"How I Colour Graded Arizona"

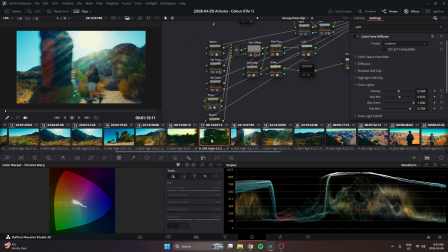(24:34)
And then again, that'll help him feel more filmic, because no color is digitally punching above the rest of the image.
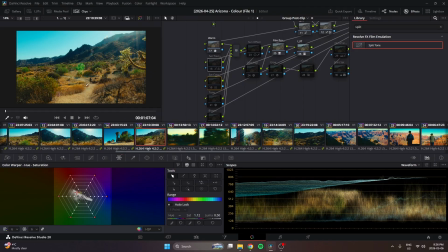(24:42)
And you can see I'll activate that, and it's not very noticeable, but you can look here.
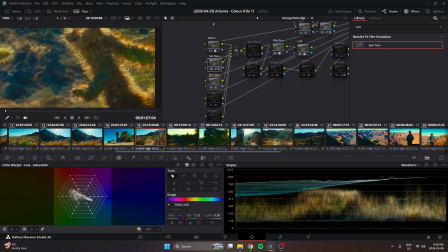(24:48)
It is bringing everything back down to earth.
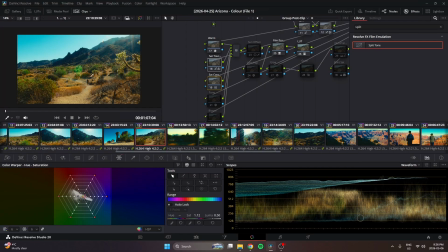(24:54)
basically. Cool. So we're slowly getting to that image. Now this is cool. This is one of the best tools I have ever discovered inside of DaVinci. This is the color tone diffuser. And this allows you to do 3 very sick things.
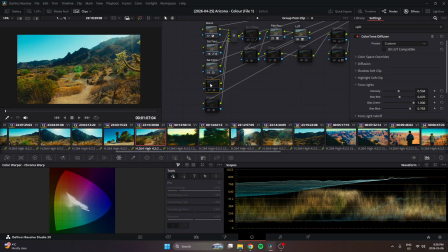(25:13)
First of all, bloom, pain in the ass to try and make. I used to always just add Film Look Creator because it had the best bloom integration or tool in DaVinci.
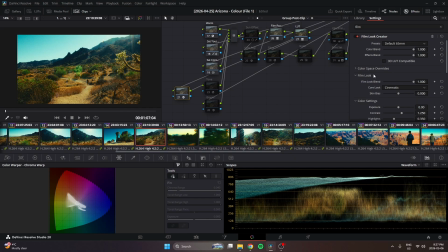(25:26)
It's very hard to create bloom otherwise. But the problem is you get this big ass effect for one simple thing you're trying to do, and sometimes I don't understand why this effect will kill your skin tones.
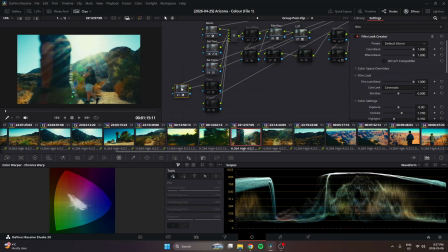(25:43)
You might be able to see it here.
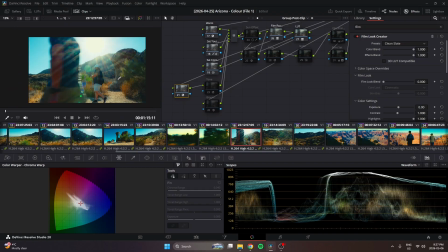(25:46)
Even if I go clean slate, okay, no, it's not doing it here, but sometimes it'll nuke your skins for whatever reason, or your reds.
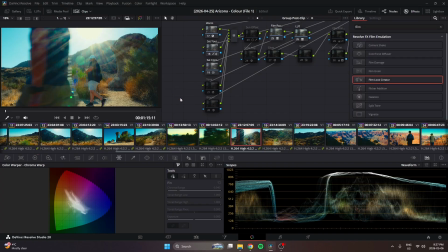(25:54)
It'll kill your reds, and I don't know why. So I just avoid it altogether. And this is the new secret sauce to creating bloom. And you do that with the diffuser here. Now what's cool about this is if you want that filmic softness, instead of going to sharpness and
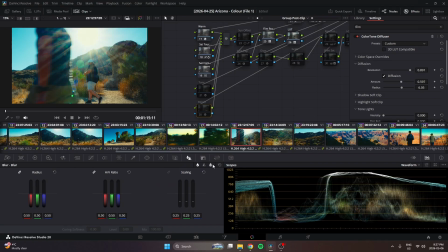(26:16)
softness here and decreasing your radius or increasing your radius, whatever it is, you can create it by dragging your resolution down,
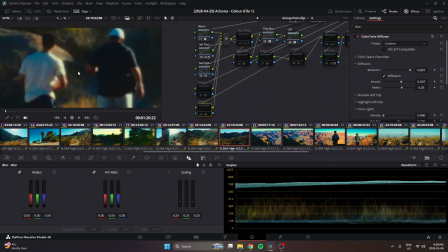(26:22)
and you get that soft look. And if you go here, you see it's softening the image,
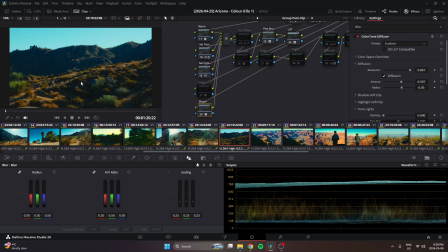(26:30)
and I don't have to use the ugly looking softness,
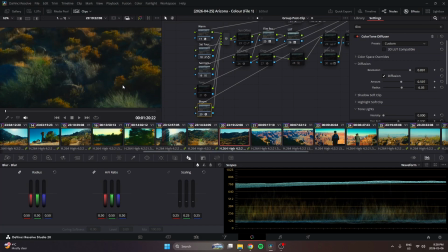(26:34)
and it's so fine that from afar you don't even notice, but it's doing wonders.
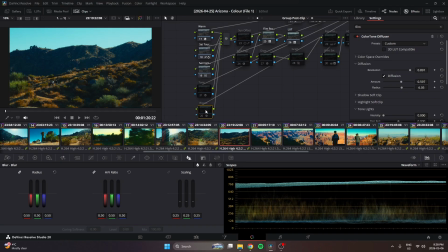(26:40)
Again, it's helping cut that digital look. Now the second thing this one's doing is adding bloom.
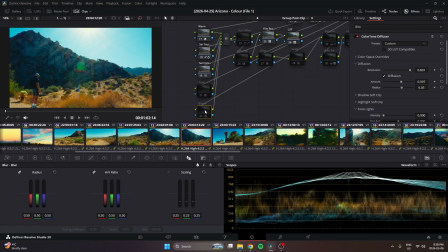(26:46)
Oh my god, this bloom is so much better than the Film Look Creator's bloom.
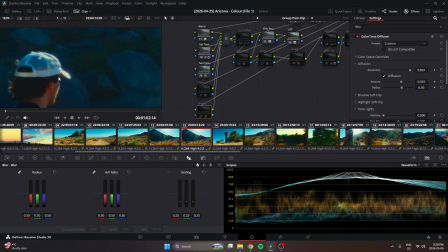(26:52)
The problem with other bloom tools is it's either too in your face or it's too unnoticeable. This you can adjust. You can be so much better with. It's just, I don't know, it's better. These shots give it the best.
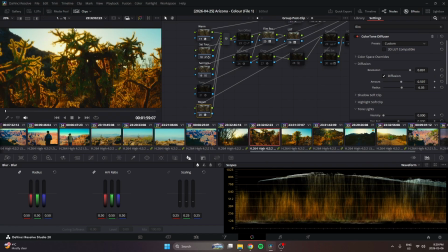(27:05)
Yeah, you can see it here. It's not in your face, I'm not blooming the whole entire skyline, or I'm not affecting just the hottest part.
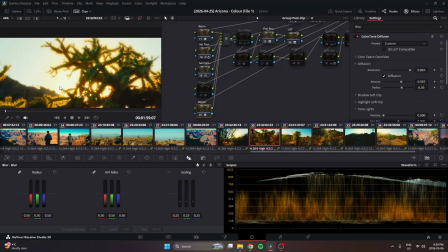(27:15)
It really is wrapping around the subject perfectly.
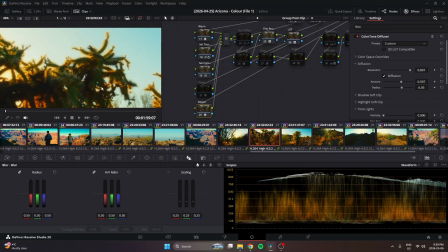(27:22)
It's genuinely like it's perfect. And you can control that and dial that in however you want, but it's just adding so much brightness and warmth.
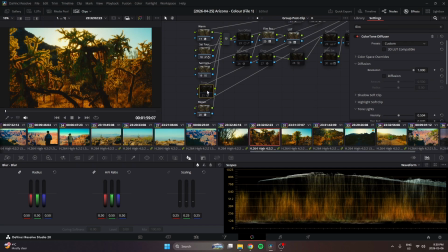(27:31)
It's creating so much feeling in the image. The second thing, I did 2 nodes, one for the bloom itself because I wanted to control. I didn't want the bloom to be dictated by the tone adjustments I made here, because
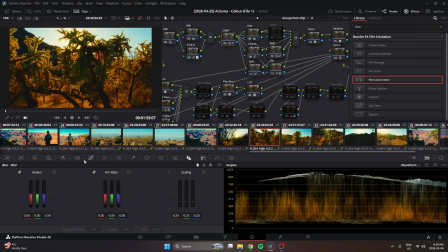(27:46)
you can drag your contrast curve up and down. You can bring those highlights down, you can bring that contrast up, but it never feels soft enough, and it never feels like the shadows or the highlights are controlled. You can introduce a flashlight into your scene,
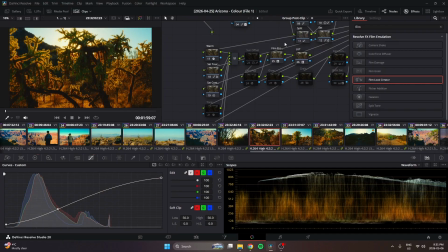(28:06)
and suddenly your control from your contrast is being broken, and it's going above the scopes, and it's going deeper than the scopes, and it's separating your image even more, and it doesn't feel filmic or controlled anymore.
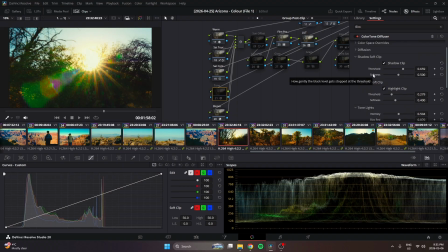(28:23)
And this tool allows you to actually clip highlights and clip your shadows, and you get to control it however you want. And you can finally create that softness in the shadows that rolls to the midtones and feels like it adds depth, but you can tell the shadows are lifted.
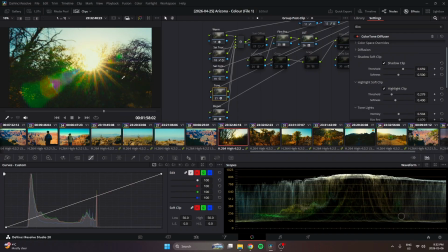(28:42)
Look at that.
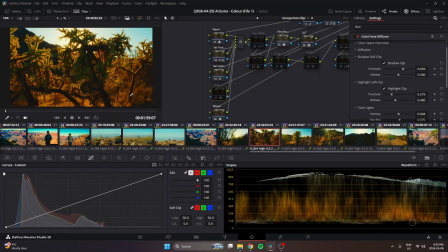(28:45)
We can finally get that look with this tool. Now our highlights are no longer going wherever they want, but they're controlled. And now our shadows aren't punching as low and breaking below the graph, below 0. They're controlled.
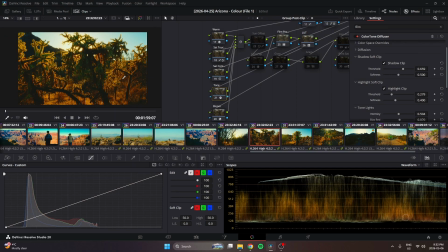(29:01)
And we get that softness in the image, that smoky feel that we've been trying to get for so long, that the curves just never was able to give us. And the last thing this thing's able to do, I talked about that teal look in grades that always feels like it's there,
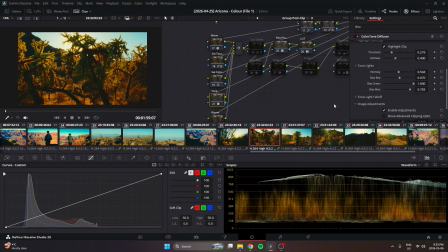(29:17)
but you can never really see it. You can finally do that. You can create a tone bias. And for these shots, I shifted it to be teal.
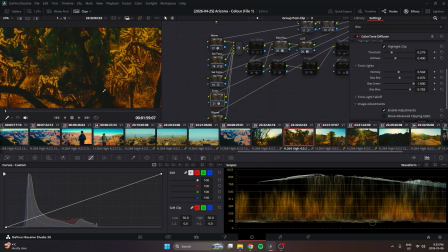(29:31)
So you can kind of see the teal in the shadows here.
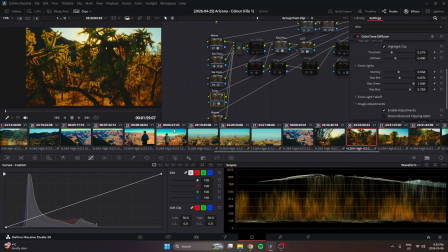(29:35)
You can kind of see the teal in the mountain here and the back of here.
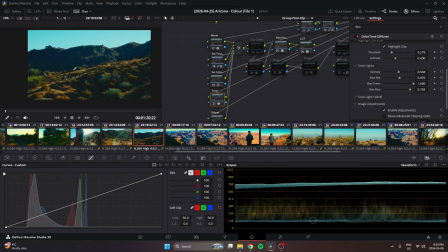(29:42)
Everything's pushed a little teal, but it doesn't feel like it's in your face. And it's hard to tell if It's a part of the split tone, or where you're getting those colors from, and how there's a sense of teal, but there's a sense of warmth, and it doesn't make sense. You can finally get teal, or maybe you want something more blue or red,
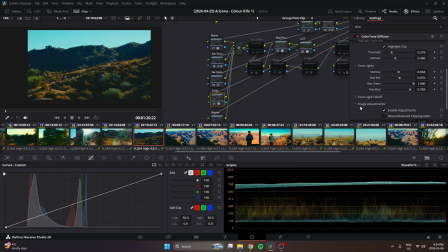(30:02)
to sit on top of the image and not completely have to change your color scheme for it. This is, I don't know, maybe I'm going crazy, but
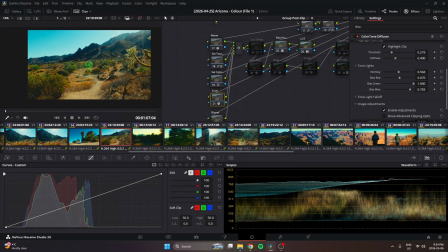(30:15)
again, the color harmony is just, it's adding so much color harmony, and it's not reshaping colors. It just feels like it's almost a filter put on top is the best way I can describe it. And I just think it adds wonders. Okay, so we have that teal.
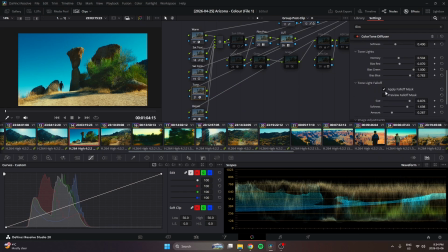(30:34)
We have that. Something else you can do with this, actually, I forgot to mention this, is tone light fall off.
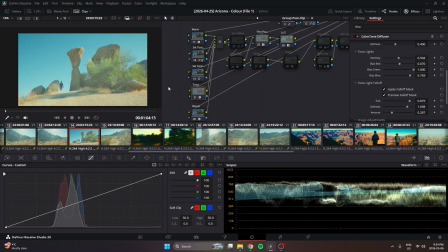(30:39)
And this essentially allows you to add a vignette without adding the vignette itself.
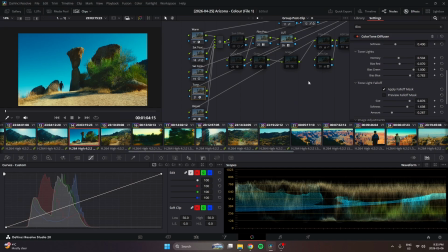(30:43)
Basically means the adjustments you make in your tone lights and your soft clip and all that stuff is affected.
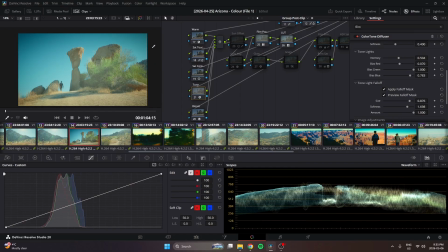(30:49)
If I were to turn this up, let's say, you could see how it falls off on the edges, and it creates, again, that kind of damaged film feel and that vignette feel,
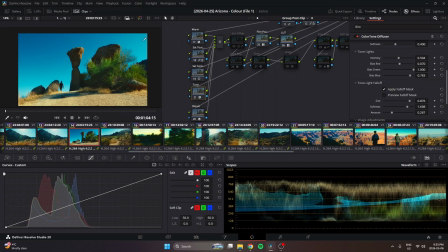(31:00)
because what you're doing is you're allowing more depth at the sides of your image, more colors to punch in the sides of your image. This will help the gradient in the sky. This will help suck the viewer into the center of the image.
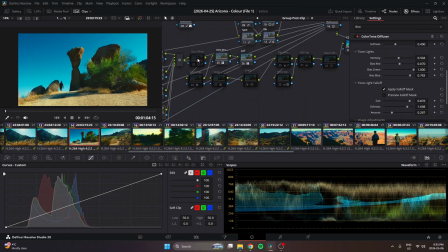(31:13)
It's just a good way to add a little bit more depth without anyone noticing. Okay, so then here we have a sun fix, because if we go to
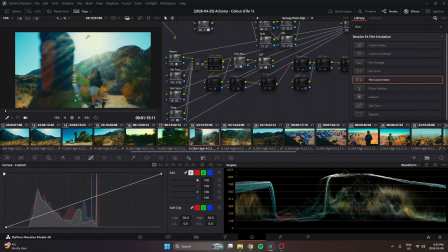(31:23)
what's a good shot example here, you can see the sun is punching a little yellow, so we just undo that.
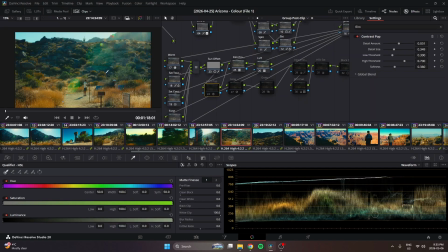(31:32)
Now here's some contrast pop. This is a pretty useful tool if you dial it in right, and you can just kind of punch a little more of those midtones to separate a bit more instead of affecting your entire contrast, and adds a bit more depth without affecting the softness of the image that you created so far.
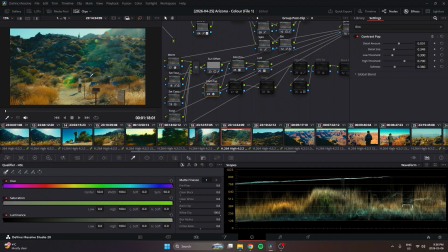(31:49)
And you can see that here. Again, it separates those midtones. It gets more information out of the image, but you still have that softness. Delicate touch that's not digitizing the image. Here we have some glow. I'm not doing soft light. I'm just doing additive glow.
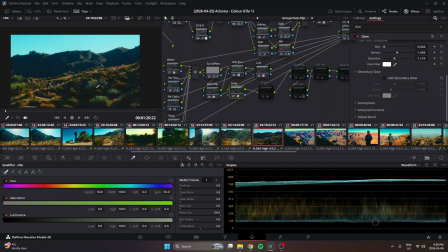(32:06)
And this is strictly to punch more vibrance and more brightness in the sky. We have our grain, which I didn't add at this point, and I'll explain why later. Then we have the final creative color adjustment,
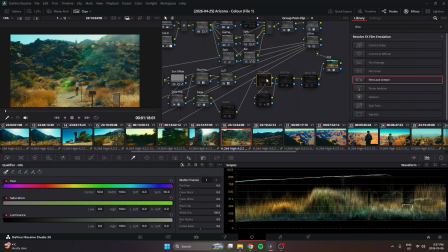(32:23)
and I call this film print and print saturation. And then we also have more HSV-SAT, but the colors are feeling pretty good, but they're not necessarily punching right.
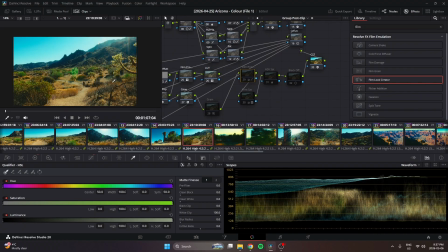(32:35)
It's not the color palette I necessarily want. Now we're too blue. Now we're not pastel enough. We're not punching hard enough. It just feels a little flat.